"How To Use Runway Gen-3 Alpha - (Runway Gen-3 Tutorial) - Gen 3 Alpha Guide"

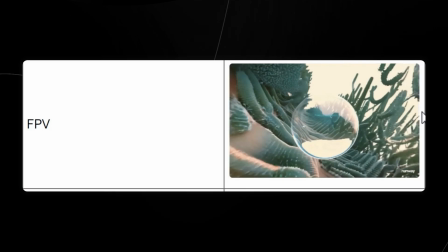(8:11)
FPV stands for first person view, and this simulates the perspective of the character, putting the audience in the character's shoes.
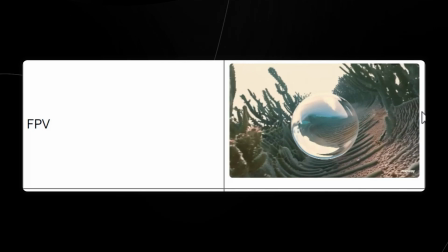(8:19)
These are useful for immersive experiences, action scenes, and POV storytelling.
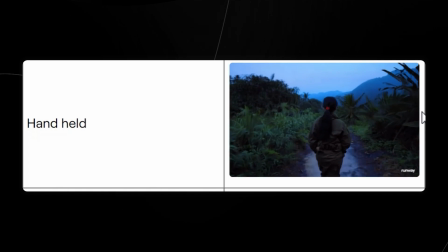(8:24)
Handheld shots are captured with a handheld camera, creating a shaky and a raw look. This is useful for realism, intensity, and creating a documentary feel.
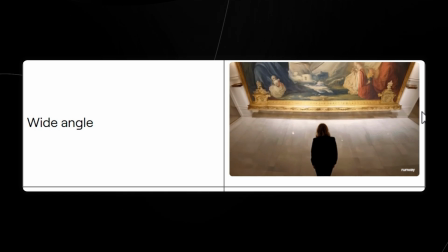(8:35)
Wide angle shots capture a broad view of the scene, including more of the surrounding. This is useful for establishing shots, landscapes, and large group scenes.
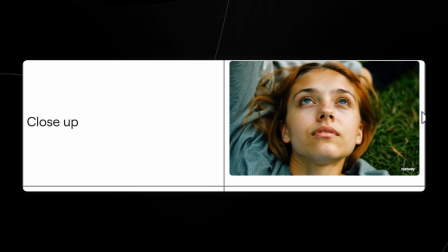(8:43)
Close-up shots focus tightly on the subject, often showing just the face or a specific detail. And these are useful for highlighting emotions, details, and important elements.
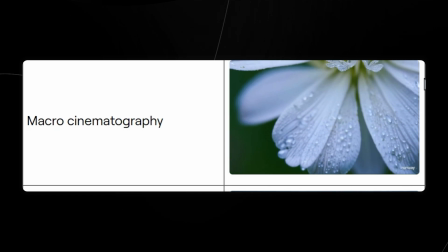(8:53)
Macro shots or macro cinematography are extreme close-ups, revealing tiny details not visible to the naked eye.
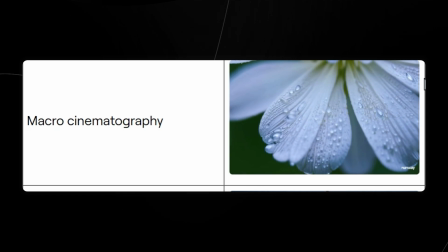(9:00)
This is useful for nature documentaries, scientific visuals, and showcasing intricate details.
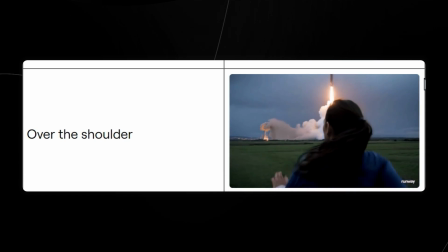(9:06)
Over-the-shoulder shots are shots taken from behind a character, showing their perspective. This is useful for conversations, character interactions, and creating a sense of perspective.
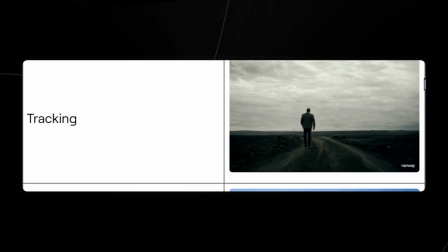(9:16)
Tracking, these are shots that follow the subjects as they move, maintaining a consistent frame. This is useful for following characters and dynamic storytelling. Establishing wide.
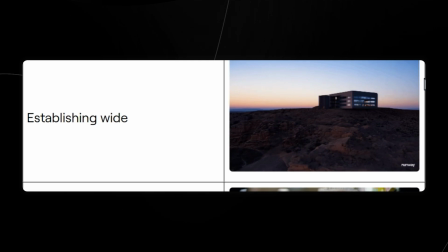(9:26)
Establishing wide shots set the scene, showing the setting and the context for the action. This is actually useful for introducing locations, providing context, and setting the tone.
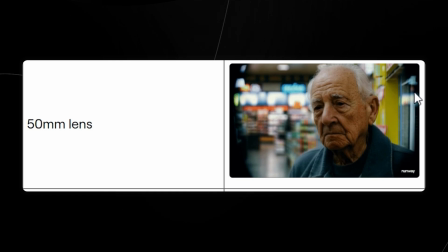(9:35)
50mm lens. Shots taken with a 50mm lens have a natural perspective, similar to human vision. This is useful for a natural look, balance framing, and versatile shooting.
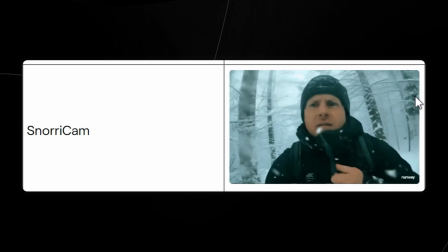(9:47)
Snorri cam. Snorri cam shots attach the camera to the actor, keeping them in the frame while the background moves.
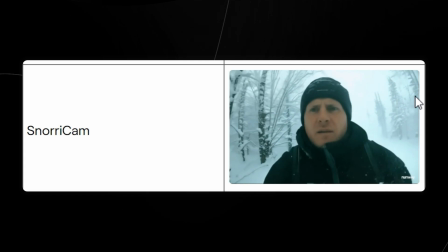(9:53)
This is useful for intense, disorientating effects and immersive perspectives.
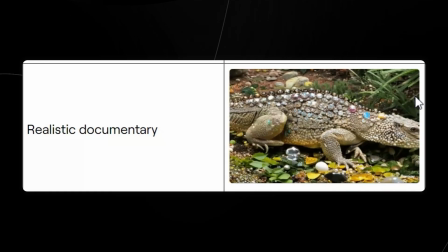(9:58)
Realistic documentary. This style mimics the look of documentaries, focusing on the realism and authenticity. Useful for real-life stories, nature, interviews, and factual content. Camcorder.
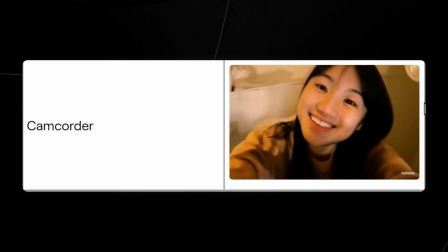(10:09)
This is replicating the look of home videos with a raw and unpolished feel. This is useful for nostalgia, personal stories, and casual footage.
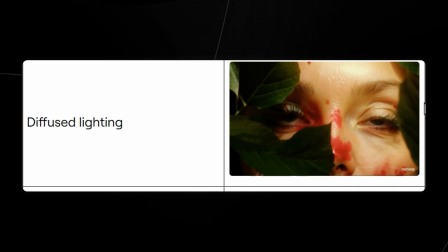(10:19)
Now let's move on to the lighting styles. Diffused lighting is soft and even, reducing hard shadows.
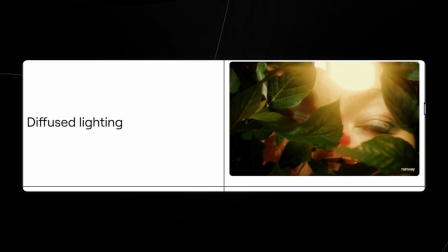(10:24)
It's often used to create a gentle, flattering effect on the subject.
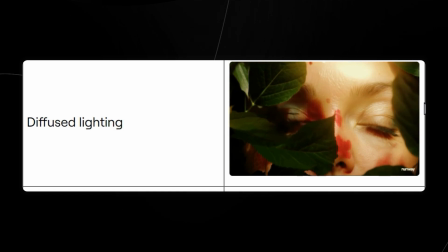(10:28)
This is useful for portrait photography, product shots, and creating a calm atmosphere.
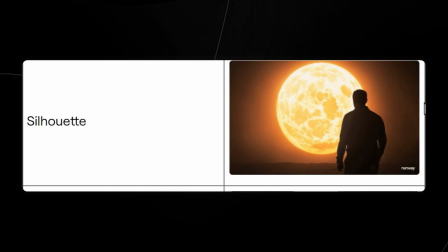(10:34)
Here we have the silhouette. The silhouette is where the silhouette lighting places the light source behind the subject,
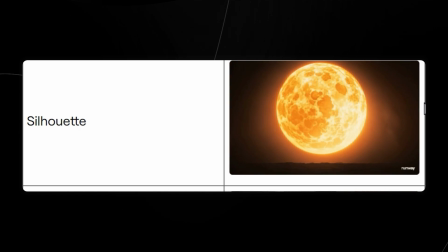(10:40)
creating a dark outline with a bright background, highlighting the subject's shape.
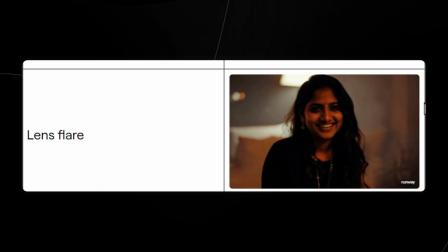(10:44)
Lens flare occurs when light hits the camera lens directly, creating a streak of light or an array of light spots, adding a dramatic effect.
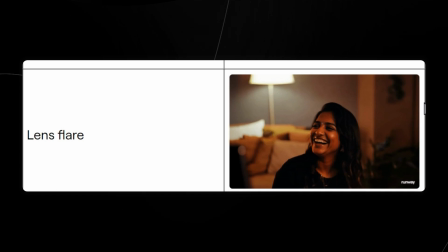(10:52)
This is useful for action scenes, dreamy sequences, or adding a cinematic touch.
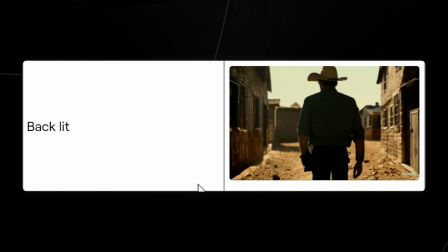(10:57)
Backlighting illuminates the subject from behind, creating a rim of light around the edges and separating the subject from the background.
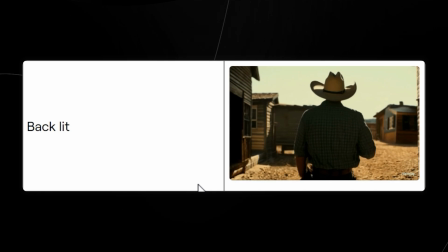(11:04)
This is useful for portraits, highlighting outlines, and creating depth.
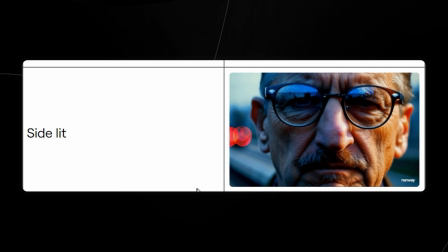(11:08)
Side lighting hits the subject from one side and creates strong shadows and highlights, which emphasizes texture and depth. This is useful for creating drama, emphasizing textures, and adding dimensionality.
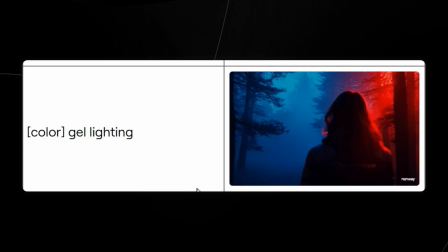(11:20)
Gel lighting uses colored gels placed over lights to cast specific hues, adding mood or thematic elements to a scene.
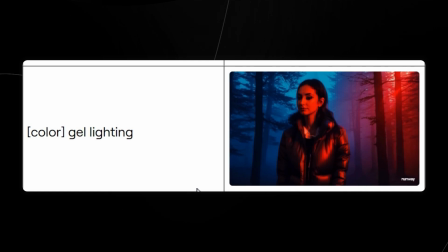(11:27)
And this is useful for music videos, theatrical scenes, or creating a certain mood.
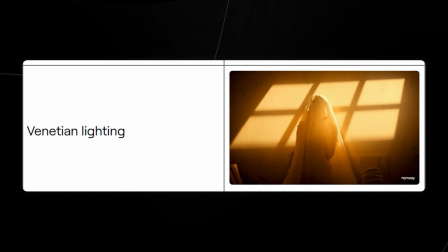(11:31)
Venetian lighting simulates the effect of light filtering through blinds, creating a pattern of light and shadow that can add drama and intrigue. This is useful for noir films, dramatic scenes, and creating tension. Now let's look at the movement speeds.
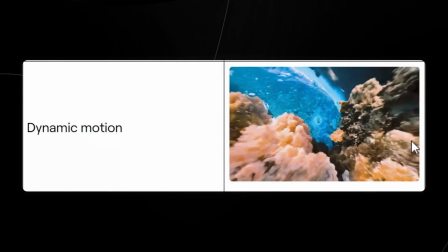(11:46)
Movement speeds such as dynamic motion captures fast-paced and fluid movements, conveying energy and excitement.
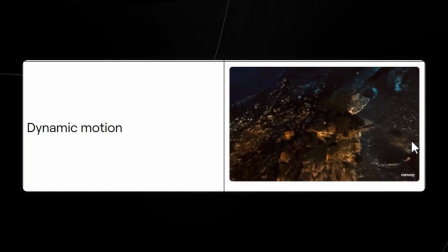(11:52)
This is useful for action sequences, sports videos, and energetic scenes.
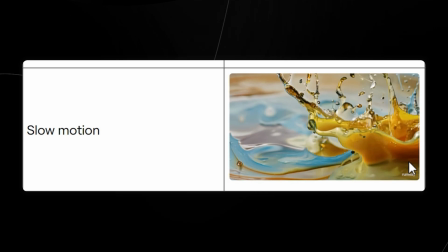(11:56)
Slow motion stretches the time of the action, emphasizing details and allowing viewers to set intricate movements more clearly. This is useful for dramatic moments, showcasing details and emotional scenes. Then we have hyperspeed.
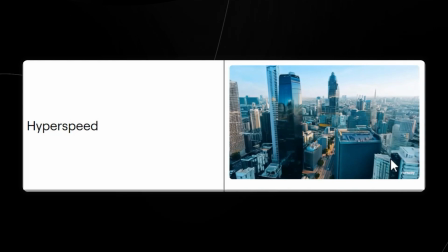(12:10)
Hyperspeed dramatically speeds up the action, often used to condense time or show rapid progressions.
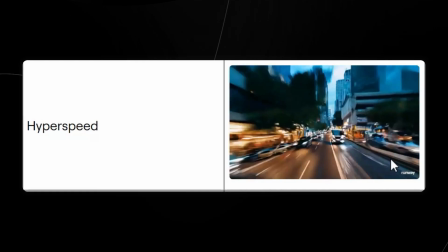(12:15)
This is useful for time-lapse sequences, fast-paced scenes, and showing rapid changes.